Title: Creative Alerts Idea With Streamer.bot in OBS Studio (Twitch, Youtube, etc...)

If you're a live streamer, you might find this interesting. Recently, I had this obsession with wanting to change my whole setup to simplify it, but also stylize it a little bit.
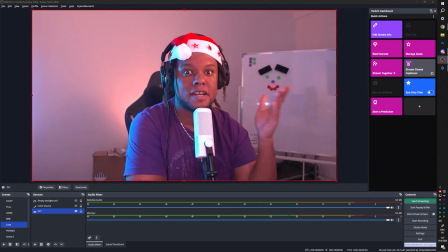(0:08)
We all love the word clean. Oh, I want a clean setup. I want a clean setup. The cleanest setup possible is slap your camera, slap your gameplay, and that's it. The problem is that it looks like that's exactly what you did. So I wanted something clean, but I didn't want people to be like, well, you just slap that in two seconds. And this video is mostly about the alerts that I came up with, but I'm going to show you like the whole thing.
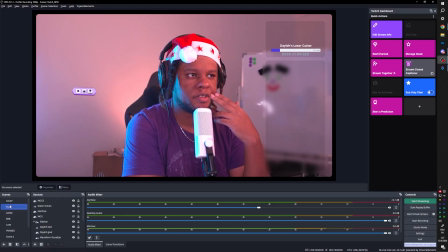(0:27)
So this is my full screen just chatting scene, right? one of the first things I wanted to do is basically not have any sharp corners. Anyone who's used OBS Studio knows that, well, yeah, when you drag and drop or when you create a new source, it's going to be sharp.
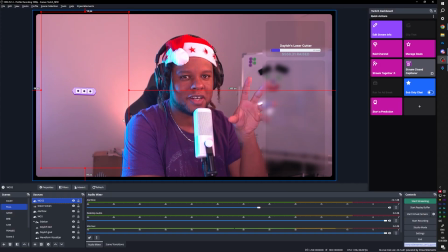(0:40)
It's going to be a normal like rectangle or square. I didn't want to have that look. I didn't want people to be like, did you just put, that's just how we did it, you know?
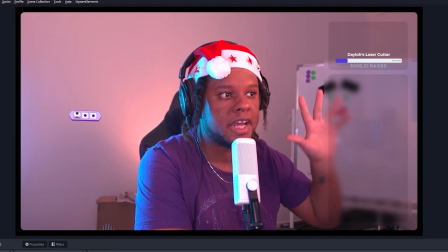(0:48)
So keeping that in mind, I created my chat area. As you can see, it's just a rounded rectangle.
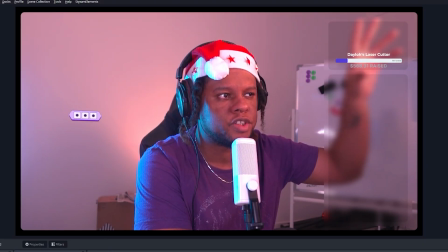(0:52)
Up top here, just a space for sponsor or images or any videos that I want to play on stream.
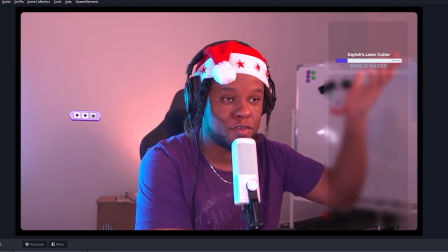(0:57)
Right now, we have the current goal for the money that I'm raising, by the way, if you can contribute, that would be awesome. Go to my Twitch, type exclamation mark goal.
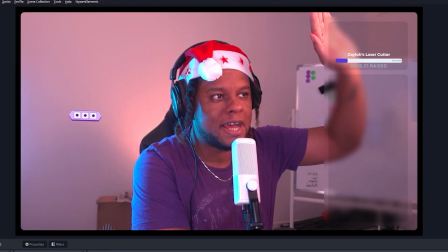(1:03)
But behind it, there's actually another rounded rectangle with the blur.
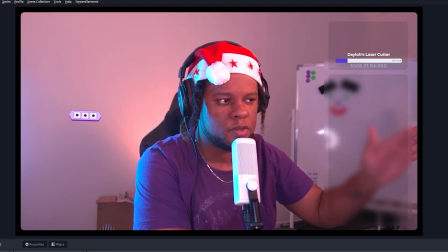(1:08)
So I achieved this by just doing source clone and using advanced mask and then blurring that clone source. If you watch my recent video about making animated webcam borders, then you know exactly how to use the advanced mask filter.
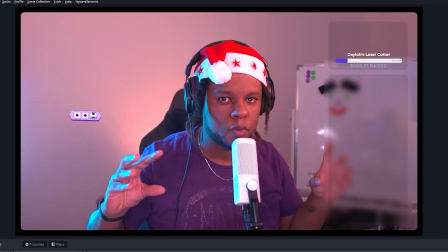(1:19)
Anyways, okay, cool. Rounded rectangle, rounded rectangle everywhere. where I also thought, hey, what if I had a rounded rectangle for my camera?
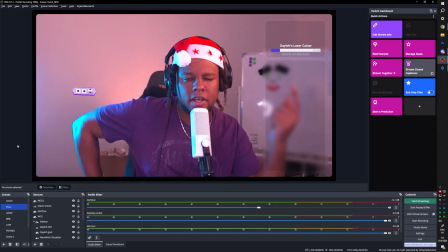(1:27)
As you can see, the corners are rounded. So I thought, why not play with this? Just play on that.
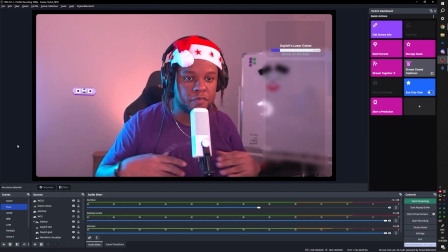(1:33)
Make it so that, yes, there's going to be some sort of margin all around the webcam. Okay, cool. That's going to look super clean. But then what do I do with this space? At first, I thought, oh, yes, I can just put like some graphic design, some motion design background, just looping. And then I'm like, that's the opposite of clean. that means that would have something with extra details and colors all around the screen at all times just a
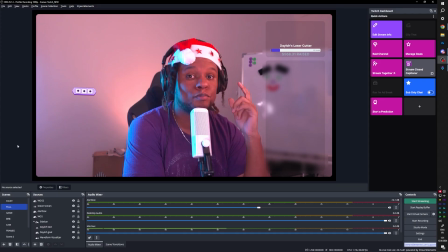(1:55)
border so then i thought oh should i just leave it black then so my second idea was um i should just color it like the twitch colors because i mostly stream on twitch i would just you know the ui is kind of gray so it kind of looked like it fits within the website right
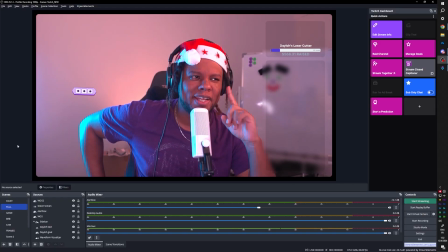(2:12)
which is honestly like a pretty good idea but then i'm like i can really really utilize this space but only for specific moments
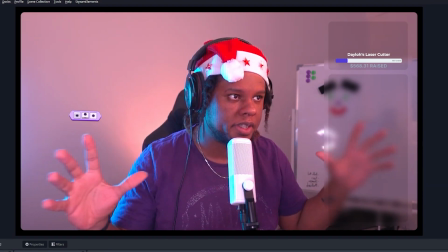(2:20)
having this border and using it for alerts for example will allow me to not have any extravagant like alerts on screen like on me
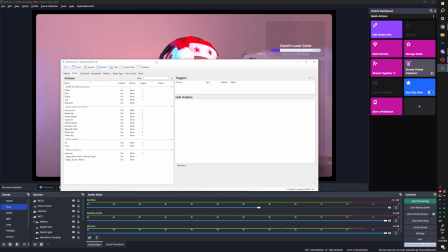(2:29)
or on the gameplay and instead of just talking i'm just gonna show you uh which stream about here let's trigger let's trigger my follow alert for example here's what
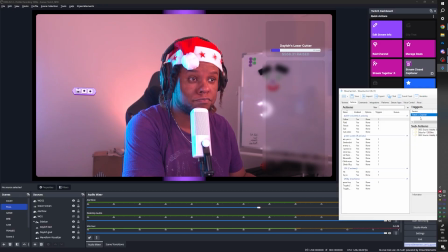(2:38)
happens when i get a follow sticks
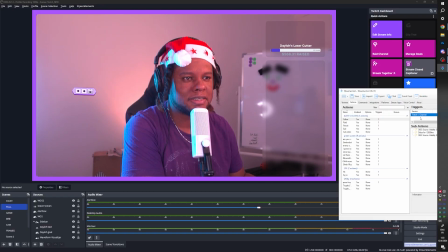(2:43)
around it lasts about 10 seconds mostly because that's how long like the default stream elements is lasting and i was too
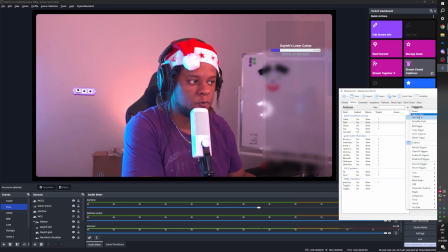(2:50)
lazy to like change it and it fades out right if i get a raid this is what happens and i have different colors for different things i should i should probably set up cheers and i was kind of worried because i was like people are immediately gonna notice that there's this big margin and stuff like apps apparently not apparently people don't even know it like you you look at the stream and then you just forget about it
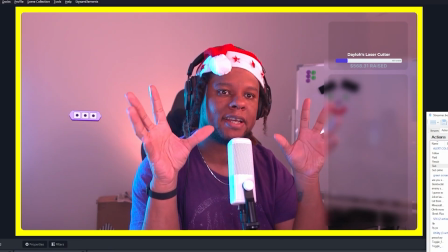(3:10)
until there's an alert subscription boom and then it like hits you that hey something is happening also for me i usually have obs
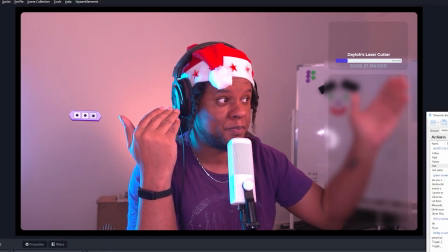(3:18)
on my second screen i can immediately like at a glance sometimes just in my peripheral i can see what's happening right i see the color i know oh yellow that's
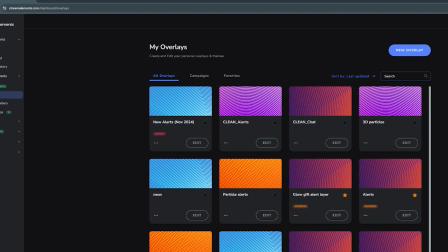(3:27)
a sub right now of course there are two things at play stream elements is what i use for my you know text alert here i have just
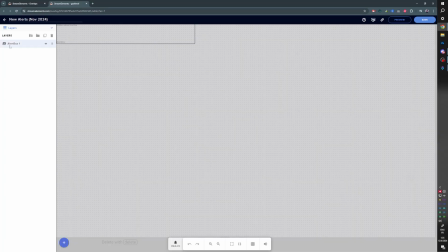(3:34)
an alert box see very very simple but i had to go through it and basically turn off a bunch of stuff like alert variations and all that had to make the box 700 by 100 and if we emulate a follower event this is what it's gonna look like
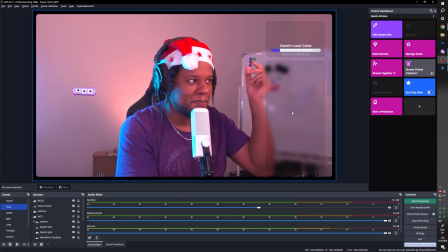(3:52)
and on stream it is super simple now i need to make the colors match so that you know the name of the person is actually going to be the same color